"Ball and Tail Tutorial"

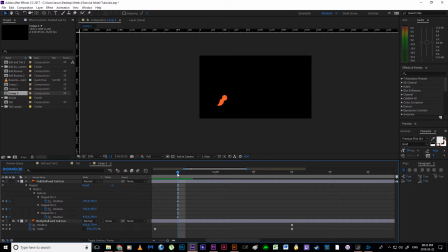It then sort of shoots away, and the next time that this tail might change is over here. Right, and this is where the tail's sort of caught up to the body. So I'm just going to copy paste these keyframes simply because then I have something to work with.
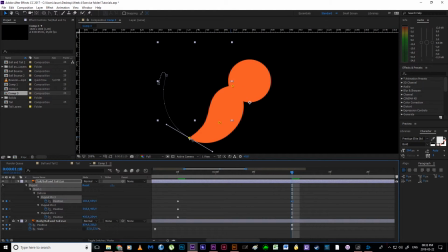Zoom in, and let's then adjust. So I'm going to drag this up here.
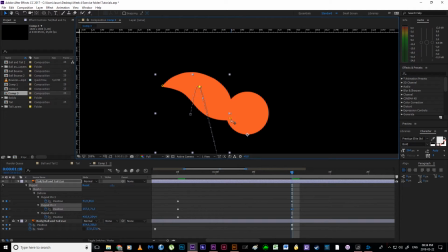I think that this tail might sort of react to catching up with the body. Might sort of flop over a little bit. like so.
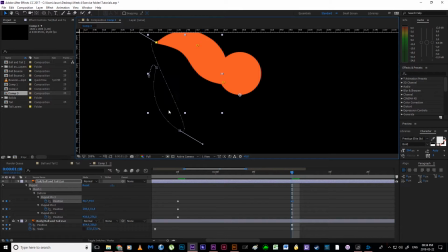This curve is looking a little strange, and then this is actually a very cool point. So if I were to try and change this arm, notice how it's also affecting this. Okay, and that's because I'm using my selection tool. But with the convert vertex tool, I can make a change to that arm without affecting the previous position.
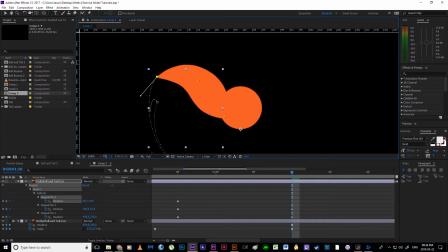Okay, and that makes life a little bit easier.
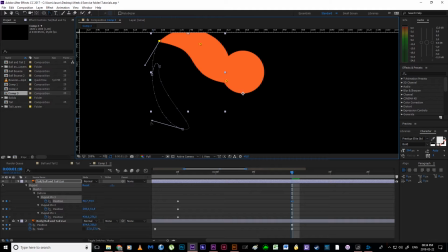So if you're having constant trouble with your paths, convert vertex tool, as you can see here, can break it sometimes, but for the most part it is your friend. Sorry, I hit the wrong key there.
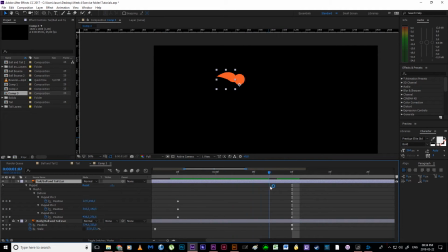Okay, so it is now shooting upwards, and it is now sort of taking place over here. We can play with our graph editor so we get our timing right, but for now it is then going to start falling.
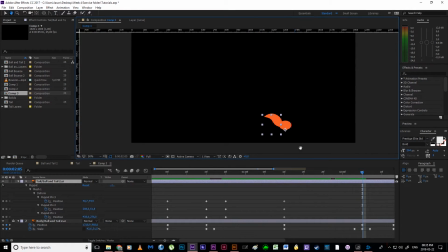And as it falls, it's going to then eventually hit the ground, and when it hits the ground, this is where we're going to offset our flap. So I think that I could add a couple of keys maybe about here.
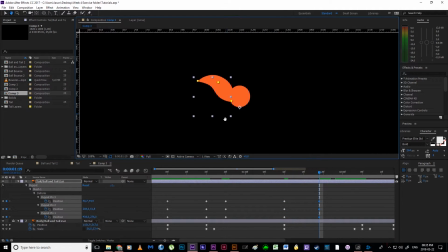Let's copy paste these, and I just want to sort of change the position of that curve so that we're getting the idea that a change has taken place.
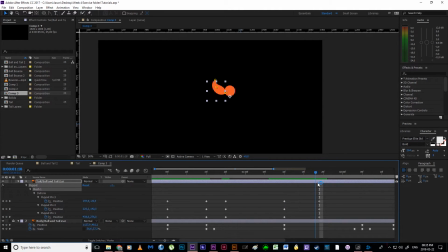Okay, it's not sitting in the right place at the moment, but we are going to play with our rotation in a moment, which might help us.
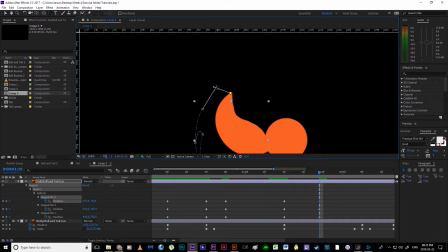Okay, select my convert vertex tool, just make sure that we're constantly working with arcs for the tip of the tail at least. I could probably stand to do a little bit of arc work for this one as well, but for now I think that this is working.
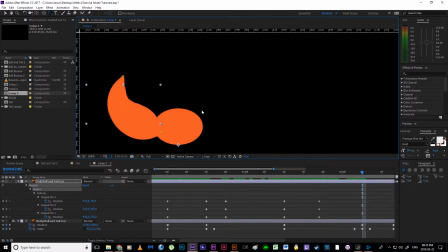It then hits the ground. Okay, and as it hits the ground, the tail is going to react to that sudden change.
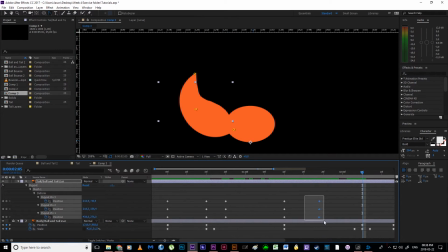So what I want to do is I'm just going to copy paste these keyframes here so that I've got them.
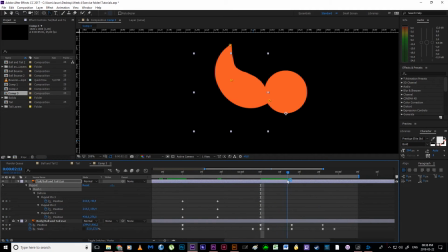While this ball is bouncing upwards, I then want to give the idea that the tail is reacting to that sudden change of direction.
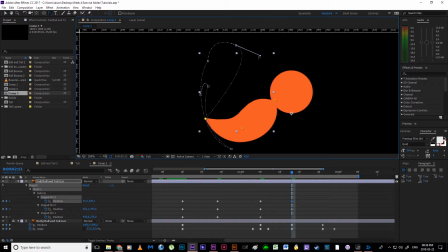Okay, so I'm just going to select these, play with the curve, so that it is constantly moving away from the body,
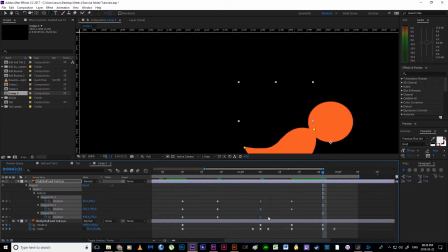and then as it's falling it's going to rise back up, so I can copy paste these keyframes just to help get that idea.
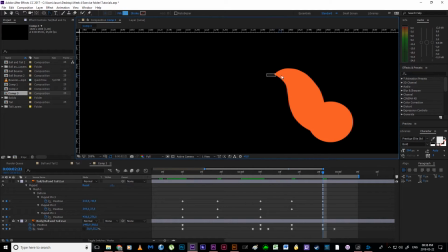Maybe I'll have it going in this direction just to try and sell that. Please don't crash, thank you. Okay,
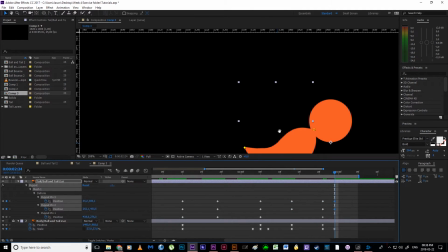and then it's going to settle and come back down to be on the ground at rest.
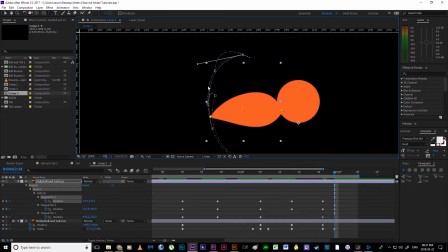Okay, and I'm just going to quickly get that arc out again. Alright, so this end piece is arguably the most difficult.
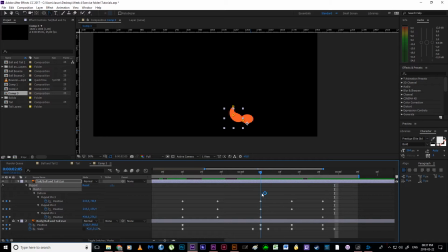Alright, and this is where we need to spend most of our time doing the refinement. So naturally we're going to procrastinate, we're going to do it last. I want to go back to the beginning of my animation, and I kind of just want to play through and see. I could probably exaggerate that a little bit more.
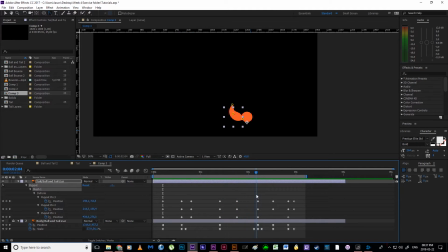Right, it jumps upwards, and we're sort of just going to end our animation here for now, so we can sort of just focus here at the beginning. So I'm going to select my layer, hit Shift R to bring up the rotation as well, make a keyframe.
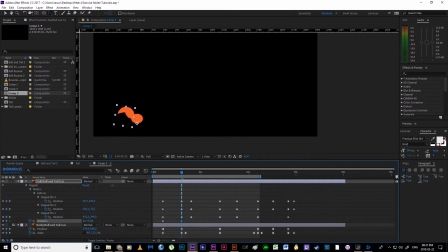While that's taking place, let's just push it slightly in this direction. Right. Snap takes place, we'll push it in the opposite direction, so it kind of looks like it's being dragged.
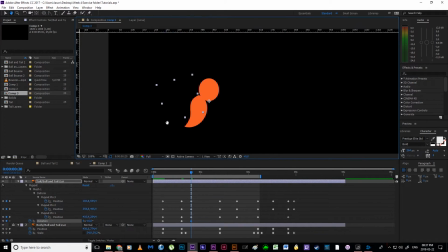We want to make sure that it's still connected to the body though.